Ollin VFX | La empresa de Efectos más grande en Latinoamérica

Bueno, tenemos varias divisiones Tenemos un área de rotoscopeo Tenemos área de
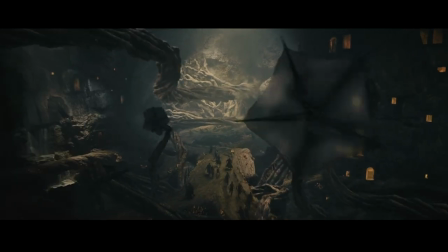(4:14)
compositing Tenemos CG Que tiene que ver con todo lo de modelado Animación,
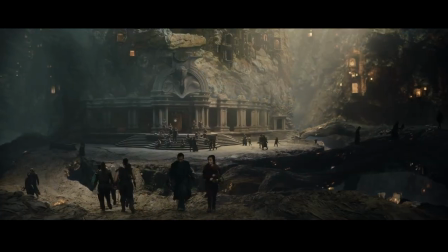(4:20)
iluminación Sería alguien que ya tiene una experiencia Práctica haciendo efectos visuales El que tengan horas de vuelo Usando,
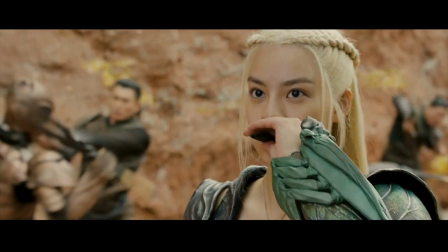(4:28)
por ejemplo en el caso de compositing Usamos NUC Principalmente en el caso de FX Usamos Houdini,
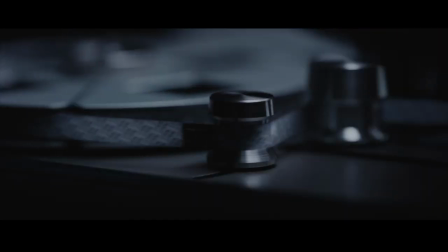(4:33)
usamos Maya O sea, el que la gente la sepa usar bien en el mundo ideal, que ya hayan trabajado,
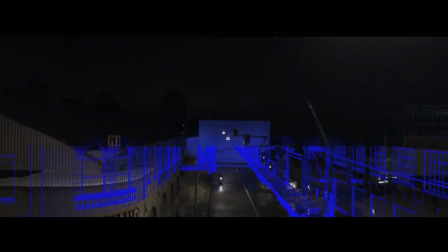(4:39)
que ya hayan hecho algunos efectos. Y la otra parte es la parte humana, la parte de saber transmitir tus ideas,
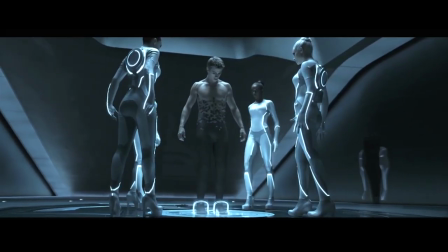(4:47)
de poder trabajar bien con un equipo de gente, de ayudarse entre sí.
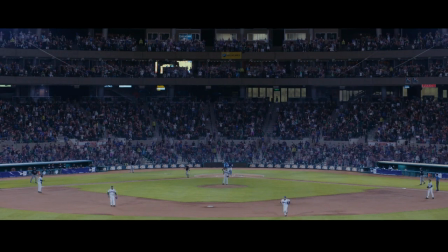(4:53)
Muchas veces hay alguien que se atora con algo y el de al lado ya lo hizo en otro proyecto y entonces el que llegues y le digas, oye, mira, acuérdate que con este truquito sale. Es mucho de colaboración, mucho de trabajar en equipo. Entonces es algo que, ese es como que el conjunto de cosas que hacen que un artista sea bueno.
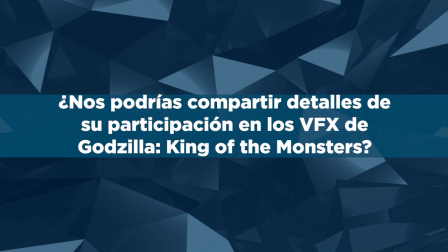Para nosotros la verdad fue una gran meta haber podido trabajar en Godzilla, King of the Monsters. Lo que para nosotros fue muy especial no solo fue la calidad de lo que hicimos, sino la cantidad. Nosotros hicimos 530 shots para esa película, que nunca habíamos hecho una cantidad similar. y eso involucró que tuviéramos que crecer el estudio. Llegamos a tener 73 artistas, si no me equivoco, el tiempo completo. Además, tuvimos que forzar un poquito la máquina para hacer cosas que no habíamos hecho nunca. La verdad, estamos muy orgullosos del trabajo que se hizo porque tuvimos además la oportunidad de trabajar con Guillermo Guillón Rocherón, que es el VFX supervisor del show. Él ganó el Oscar por Life of Pi, a los mejores efectos visuales. Entonces, todo el equipo del lado del Legendary, súper profesional. Y pues fue un gusto poder trabajar con un equipo como ese. Mucho de lo que hicimos fue recrear ambientes de manera digital.
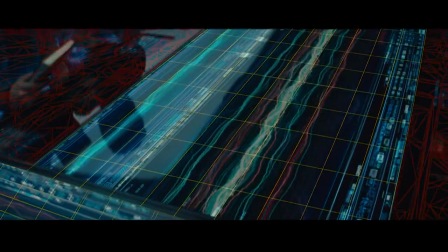(6:19)
Una nave que se llama el Argo, que es donde están todos persiguiendo ahí a los titanes.
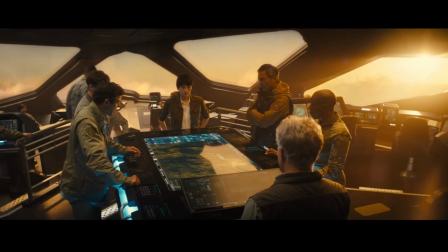(6:24)
Eso se grabó en set. Nosotros tuvimos que recrear todo el cielo y las nubes para que pareciera que pues estaban volando. originalmente el director había pensado en contratar un avión y volar y grabar el pietaje
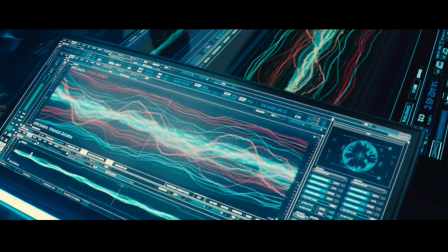(6:38)
para poder usar eso y componerlo pero luego nos pidió que hiciéramos esta prueba y le gustó tanto que lo acabó usando ya
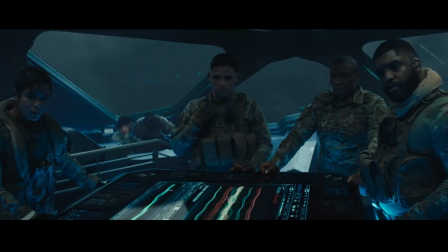(6:45)
en toda la película obviamente además le da la flexibilidad de poder cambiar el tamaño de las nubes o la hora del día,
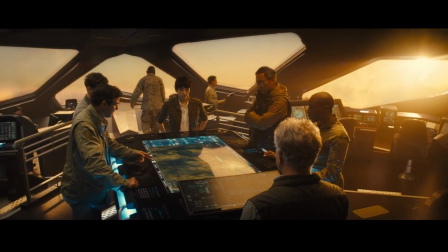(6:51)
la iluminación y otro interesante que,
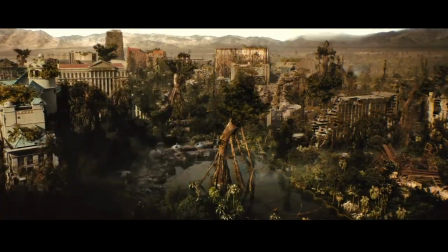(6:55)
bueno hicimos otras dos cosas interesantes dos timelapses de Las Vegas y San Francisco donde se muestra cómo a través de los años la ciudad se la come la jungla. Es una jungla radiactiva además porque todo es radiactivo. Tuvimos que poner ahí cientos de árboles,
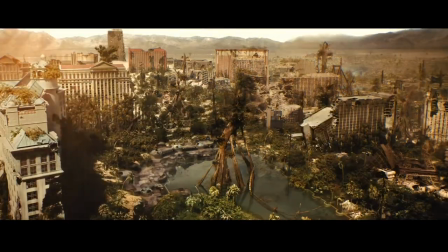(7:10)
de plantas que crecen y que tenían que verse, que pues era natural, tenía que verse fotorrealista.
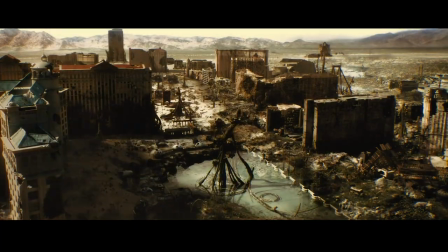(7:18)
Entonces tuvimos que desarrollar aquí unas aplicaciones para controlar esos cientos de arbustos y
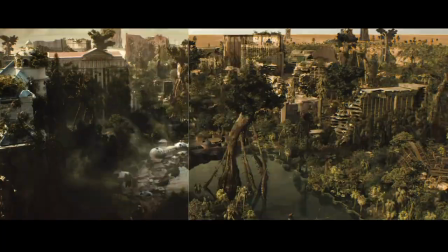(7:24)
plantas y árboles para que se movieran de manera orgánica y realmente parecieran que eran reales. Esos fueron dos shots que quedaron muy bien. Y luego otro interesante fue una de las actrices, Emma. Ella grabó toda su parte y luego se fue. Y meses después decidieron que querían cambiar una parte final de su actuación.